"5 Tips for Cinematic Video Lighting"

Hello and welcome to the next wave of digital video. I'm your host, Tony Reale. Today I'm going to give you 5 tips for cinematic lighting. Tip number 1 is learn the rules of lighting. First thing is, of course, 3-point lighting.
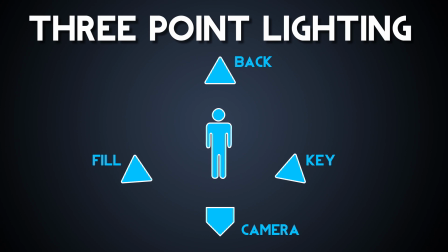0:16 That's your key light, your backlight, and your fill light. Your key light, usually you want to have about 45 degrees off of the camera, and then your fill light would be the light that comes in and adds the ratio for how dramatic you want it.
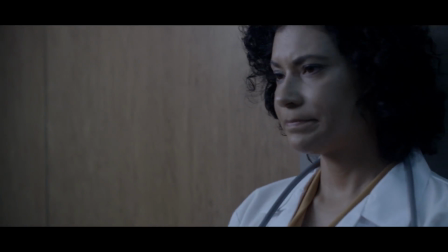0:28 In this scene that I have right here, it's a little bit more dramatic, so I might have less fill.
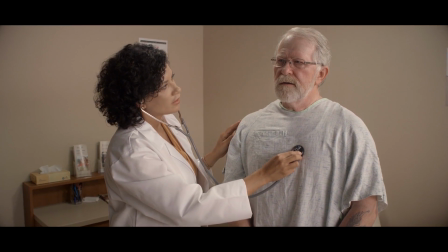0:33 In other scenes where you want a more high key or more natural lights, you might have a more fill in there, so that'd be less dramatic. And then, of course, your backlight to add separation in the background. That's standard 3-point lighting.
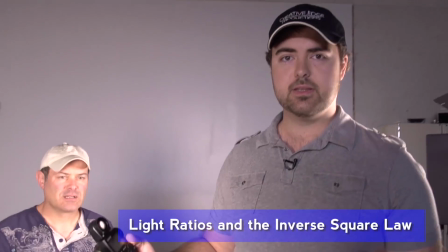0:45 If you want to know more about lighting ratios, we did a video about lighting ratios. You can find that link in the description below. Another popular rule is Rembrandt lighting. And this has to deal with the key light position, having it be slightly above camera and off to the side so that it creates a kind of light triangle below the non-key side of the face,
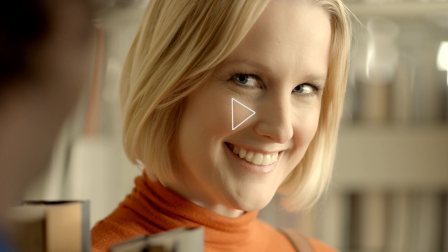1:03 as you see in this example. It's very, very popular and very common for a standard for where you should put your key light. Another important rule is to expose your background lower than your main subject. So having it at least 1 stop or more underexposed from your subject. This will allow another level of natural separation. So now that we've gone over a few of those rules, the next tip is really learn when to break the rules. It's very important to know the rules and know where to use them and why they're important, but it's also important to break free of those and learn how to have different styles of unique lighting. An example of that would be potentially mixing color temperatures. In this example where I'm lighting myself, I have a tungsten light to my left, and then I also have a daylight backlight for the background and also a backlight. So I'm mixing color temperatures. One thing that's also really fun in lighting is what I call dirty lighting, is where the key light position or your backlight's all in different positions.
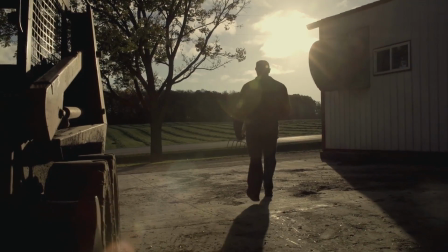1:58 Your exposure might be a bit underexposed, or you might have a really harsh backlight, or your key light might be really extreme to the side.
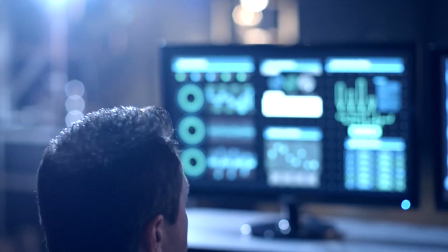2:07 Experiment with positioning your light, especially when you're doing narrative work,
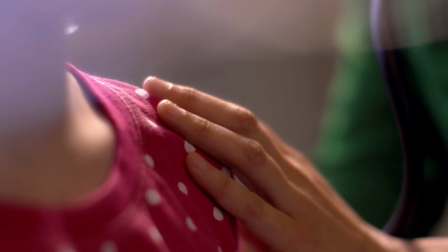2:10 in a way that the key light might not be at that traditional Rembrandt side or that position that we talked about in traditional 3-point lighting. That's okay. Let the lighting dictate to the mood and the feel of the scene.
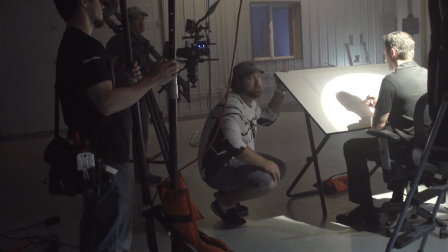2:23 A great example of this is Richardson lighting. This is a technique where you take a very hard backlight and you bounce it against the floor
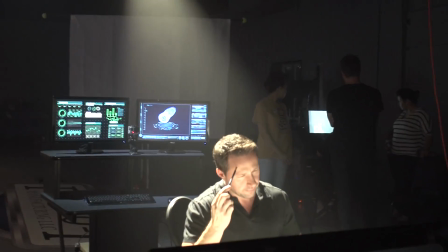2:30 or a tabletop or a surface in front of the subject, and it creates the key light. So your backlight is also creating that bounced key light. It oftentimes blows out the hair light and it can look overexposed, but it's a dirty style of lighting that's very popularized by Richardson, and creates a beautiful look. When you're doing dirty lighting, as I call it, a lot of times you'll find happy accidents that happen.
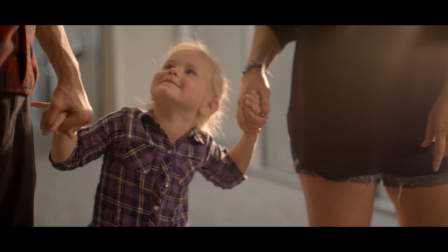2:55 You might have a splash of light that kicks in from a spare window, or you might have something like that flares out the camera in a unique way.
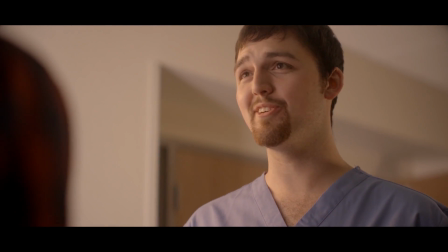3:03 That's okay. Experiment with these things and you can create some really beautiful looks that give a natural feel to your lighting. It makes it feel more organic than the sterile traditional lighting that you might get if you're just sticking to the 3-point lighting rule. The next tip I'm going to give you is to make your key light larger. No, larger yet. No, even larger.
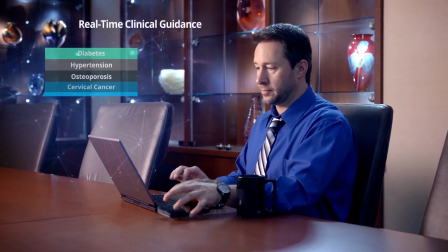3:24 As soon as I started getting my key light beyond the 24-inch softbox, I started getting some beautiful results.
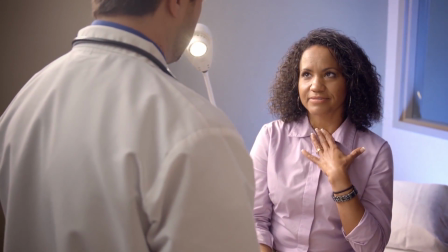3:32 And to the point where I went into, would never key anything smaller than a 4-foot silk.
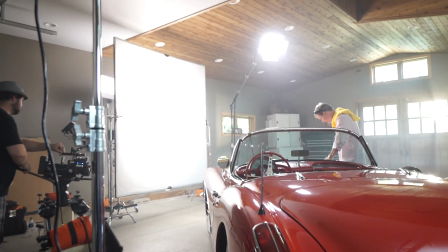3:39 And then recently I got an 8-foot silk, which allowed me to get even better results.
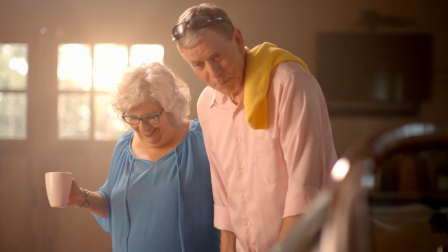3:43 So we're actually going to do a video on how to create these large key light sources for everything from the pro level all the way down to the budget friendly level. So you can check on that video coming down the road. But a major tip that I can give you is get that key light larger.
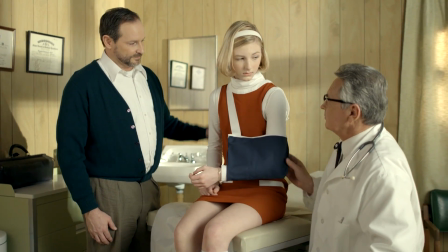4:01 You're going to create a much softer light, more flattering light, and it's going to be much more cinematic.
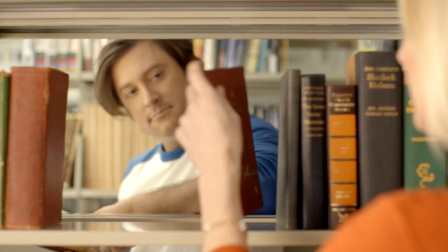4:05 Chances are the biggest thing that you might be running into is why aren't my skin tones, why aren't my lighting as cinematic as I see in the movies?
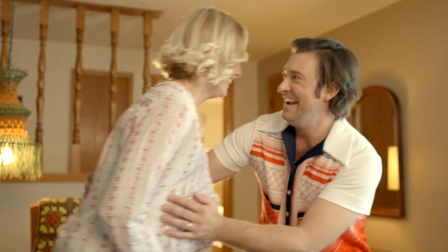4:13 And most often is because your lighting source is just not big enough. If you look at the behind the scenes in a lot of films, they have very, very large keys. So that's an important step, getting that light as big as you can. Doesn't always apply. Sometimes it does. It is important to have a smaller key or a harder key. But having a really large soft key can be really beautiful. Tip number 4 is called reverse keying. And this is where you take your key light and you place it on the opposite side of the subject from the camera so that your shadow side of your face falls onto the camera side.
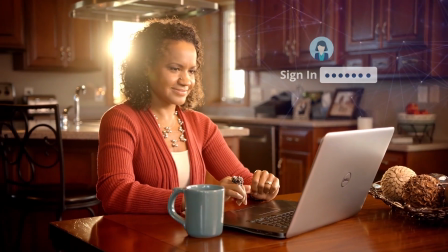4:44 This is a much more flattering key light than placing the key on the same side as your subject and your camera. That's called more flat lighting. And there may be times where that's necessary. You know, if you're going off a motivated scene where you have a lamp or you have a window and that's in the same position and you have to work with that, it's okay.
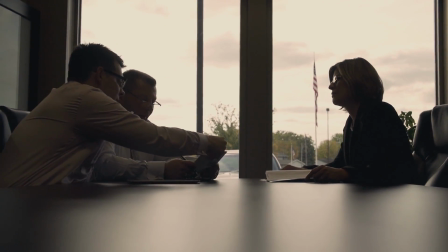5:03 But always try, when possible, to get that light on the opposing side. Reverse keying is much more beautiful.
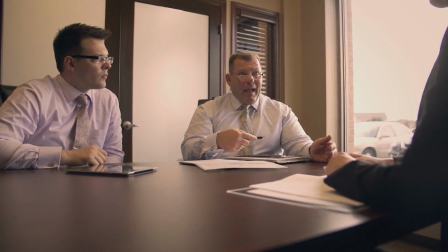5:09 It creates a much more natural look, and it's a technique that I try to do whenever possible. Frankly, you know, you want to have that shadow side always falling towards the camera, which leads us to our final tip, which is always be backlighting, ABB. My gaffer and grips always joke with me that ABB is my mantra, but always be backlighting is a tip that I have to create, again, the final level of cinematic lighting.
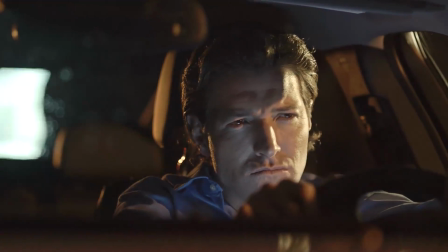5:34 Backlighting is so important because it creates depth and dimension in a scene, not only in your subject, but across the board.
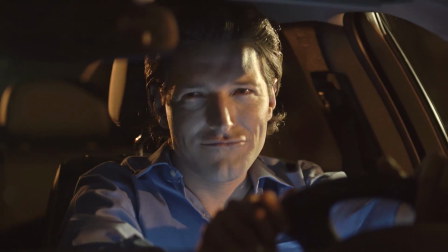5:40 Again, you want to always go by motivation.
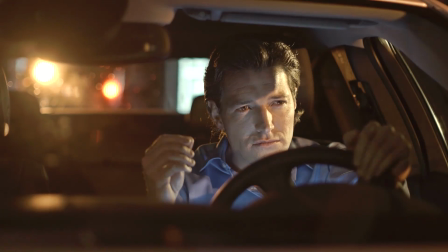5:43 So if there's a lamp on a different side or whatever, you may not always have that option, but try to get a motivated light to be in the way that you can create a backlight. Tips for backlights include trying to keep it at least one stop brighter than your key light. Sometimes you can have it several stops brighter, but always try to get it at a little bit brighter level than your key light. Make sure you experiment with soft backlighting. A lot of people think a backlight is just a hard tungsten lamp or something like that.
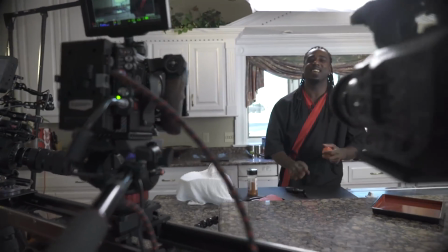6:07 But in fact, backlights can be many things. And I found personally that some of the prettiest backlights that I've ever used are soft backlights.
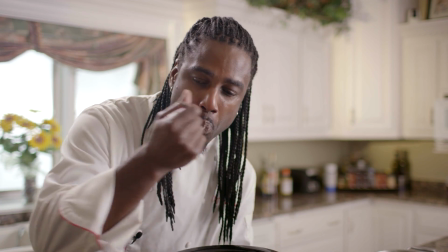6:14 And you know, so again, you can have a soft light or a silk or whatever over the top of that that light and creating another level soft light.
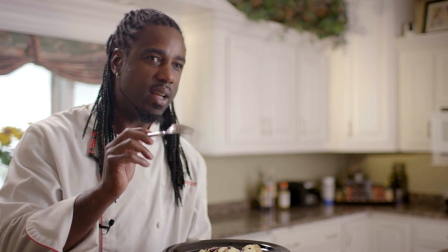6:22 It's just a beautiful, sculpts the entire body and creates this really natural and aesthetically pleasing backlight separation. And one of my favorite things to do with backlights is also put them on the key side of the camera. A lot of times you'll see people put the backlight on the opposing side, as in this lighting scenario that we have here. We have the key side over here, and we have the backlight separating me over here. That's fine for interviews and it can work plenty of times.
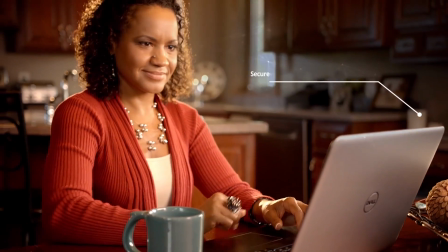6:48 But more often than not, if you look at natural lighting, the brighter source is often going to be on the same side that your key light.
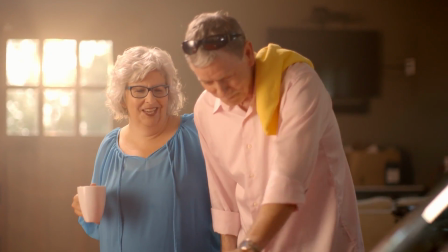6:55 So if you have sunlight coming through a window and bouncing off of a wall and then bouncing back in a person's face, a lot of times that's your backlight and your key light is coming in from the same side. Key side backlight is really, really pretty because frankly, when you know, I'm doing a direct-to-camera interview, but if I was looking this way and we're doing like a narrative scene, if I really had that backlight coming in, it's going to be almost pointing directly into my ear. That's not really that pretty, and not, you know, no one really wants to see the inside of a person's ear. But if you have that key side backlight, you're kind of sculpting these different layers. So you have, you know, your backlight, it's almost a rainbow of lighting. You have a harder backlight, then going into a little bit softer of your key light,
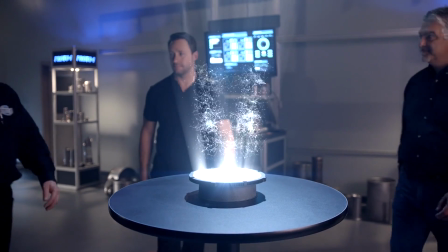7:33 and then into the fill light or no fill light of the next, you know, gradient. So it's a really, really pretty look.
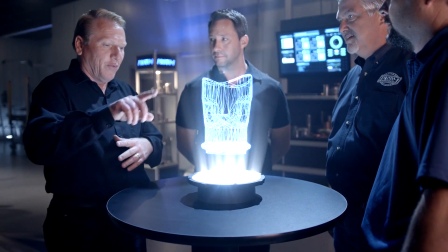7:39 And some things that a lot of early young filmmakers, when they're so used to
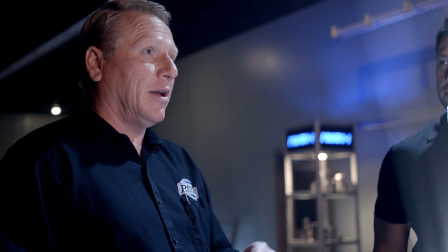7:44 three-point lighting, where the backlight always has to be on the opposite side of the key, that's what they're taught.
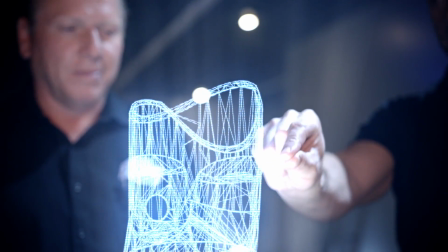7:48 And when you break free of that and you learn that you can have that backlight on the same side as that key, you can get some really, really beautiful results. So I really hope you guys found that helpful. We're going to go into depth in some of these sections, talking more about creating a large key light and then different ways to create soft and hard backlights as well. So be sure to subscribe and check out those future videos.